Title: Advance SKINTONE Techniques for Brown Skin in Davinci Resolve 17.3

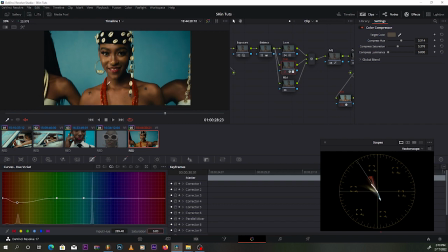12:28 And now you can see what we're getting.
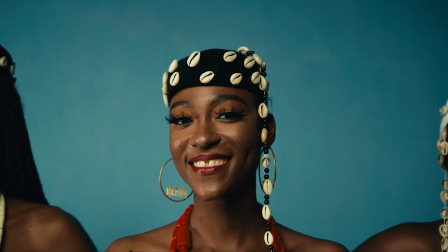12:33 The skin is more natural and stays in place.
Anyhow you want do with me, I'ma do.
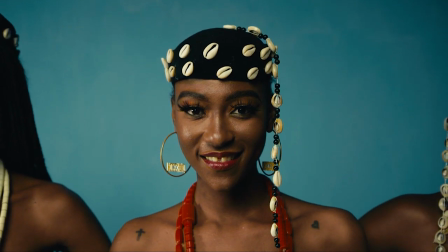12:42 Anyhow you want do with me, yeah. Anyhow you want do with me, I'ma do.
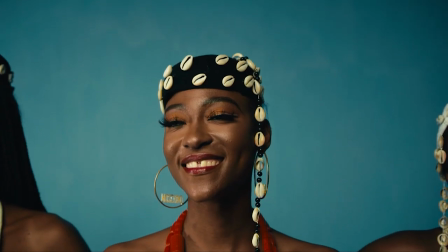12:49 See how that helps the skin? Helps it a lot.
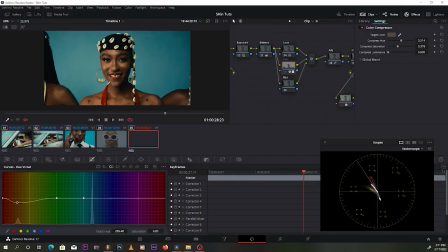12:53 But let's say we want to go even more deeper and further into making this very beautiful. What are we gonna do? We're gonna come over to the red. Looking at this image is very nice. I like the way the background separates with the skin and the skin looks good and dark.
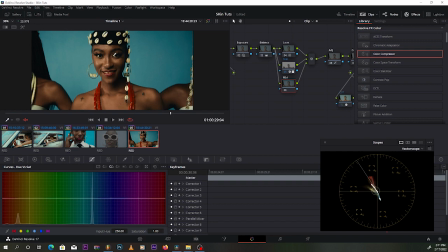13:10 And then I also like the way, you know, this red comes on this girl.
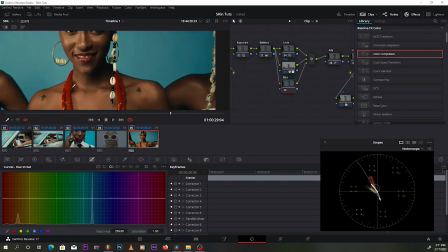13:17 So what I want to do is I want to try to pop up the red. If I pop this red a little bit more, I'll be able to have a beautiful image because it's gonna stand out from this skin.
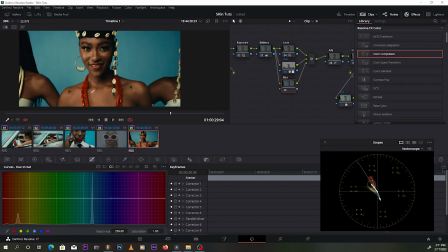13:29 It's gonna have some contrast from the skin. So that's what I'm going to try to do. I'll select the red.
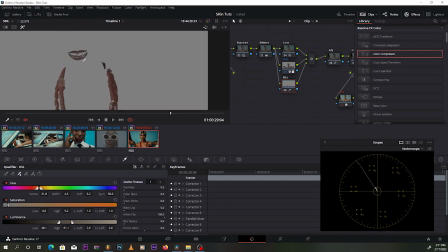13:38 And then just make some fine adjustment. Try to select the lips because the lips is also red, you know. We want to get everything that is in that red color.
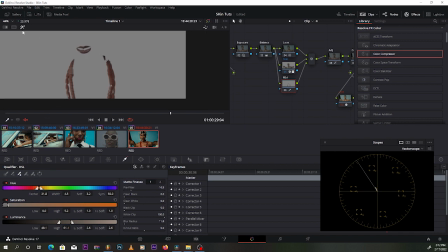13:53 Okay, I'm just doing this for tutorial's sake, but you know, if I'm coloring a video,
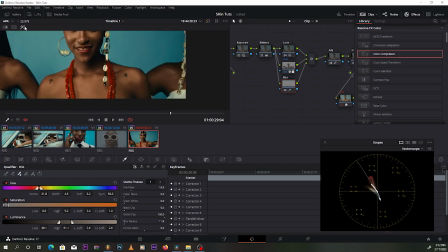13:58 I'll take some time to do the selections a little bit more better. So under the red, I'm gonna come over here and then give it a pop.
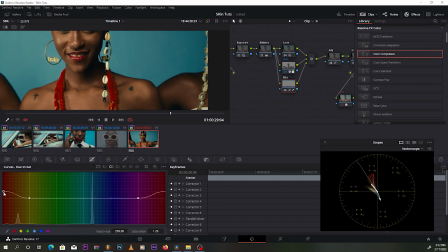So you can see what it does. See the before and see the after.
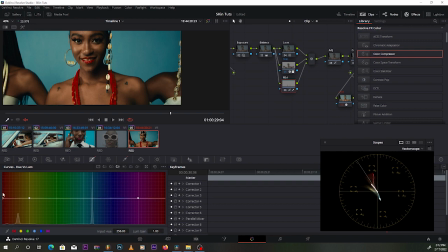14:22 And then I can come over to the UV Luma and then try to bring the brightness down. There's one thing I learned about color grading is that when you're trying to get good film colors, colors can never be bright and saturated at the same time.
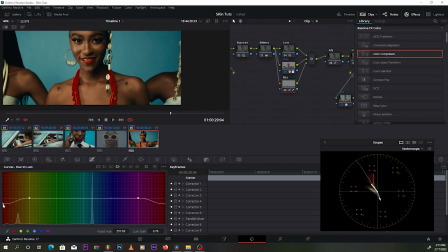14:38 So if you're having a color which is saturated, it's good to always bring the brightness down a little. If you have a color which is less saturated, you can take the brightness up a little. So this is the idea I'm trying to use here. So let's take it down.
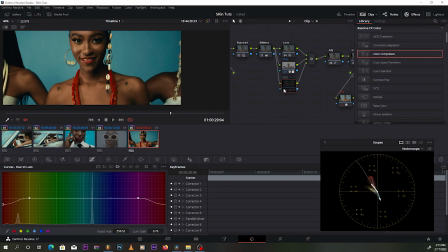14:56 And then, I mean, you can see what effects it brings into the image. Before it was good, but now it's just popping it up and then, you know, making everybody feel good.
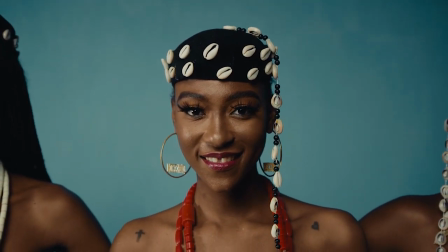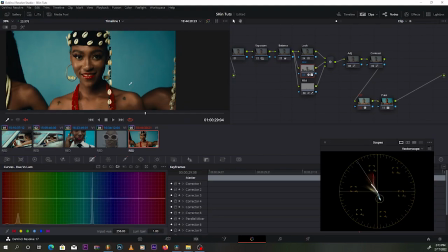15:18 So let's say you want to get more creative, you know, and create more depth, you know, in the image. You can come over to the skin and say, hey, I want to make the skin a little bit even more darker because, you know, I just want to create some interest on the skin. So I'm going to bring this down, you know,
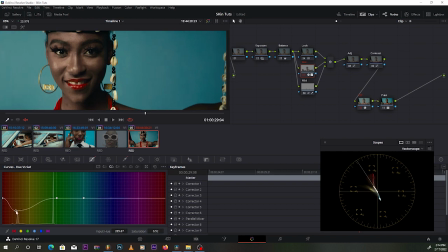15:39 just bring the saturation down and then come to the UVs Luma and then bring the lights of the skin down.
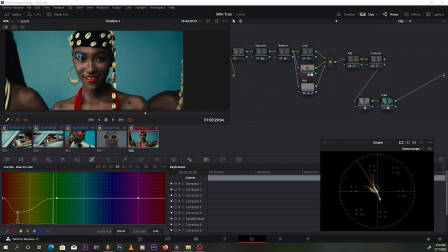15:52 And then take a look at how it affects this image.
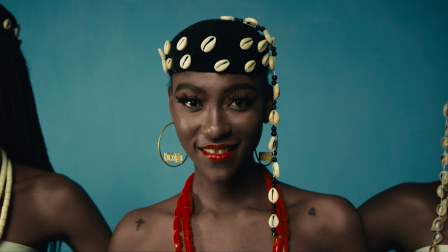15:59 What do you feel? I mean, when you look at this, what do you feel? I'm sure you feel something different, you know.
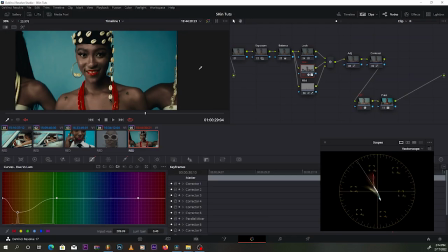16:07 And then you can even say, hey, come over your adjustment layer and be like, okay,
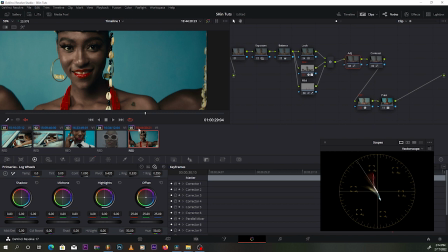16:13 on the log wheel, I'm gonna add in just a taste of red.
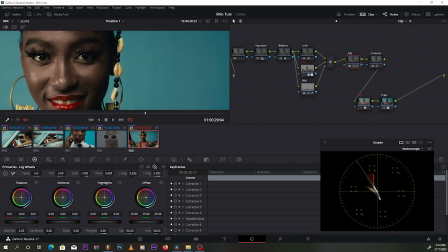16:19 You know, just a taste of red, just.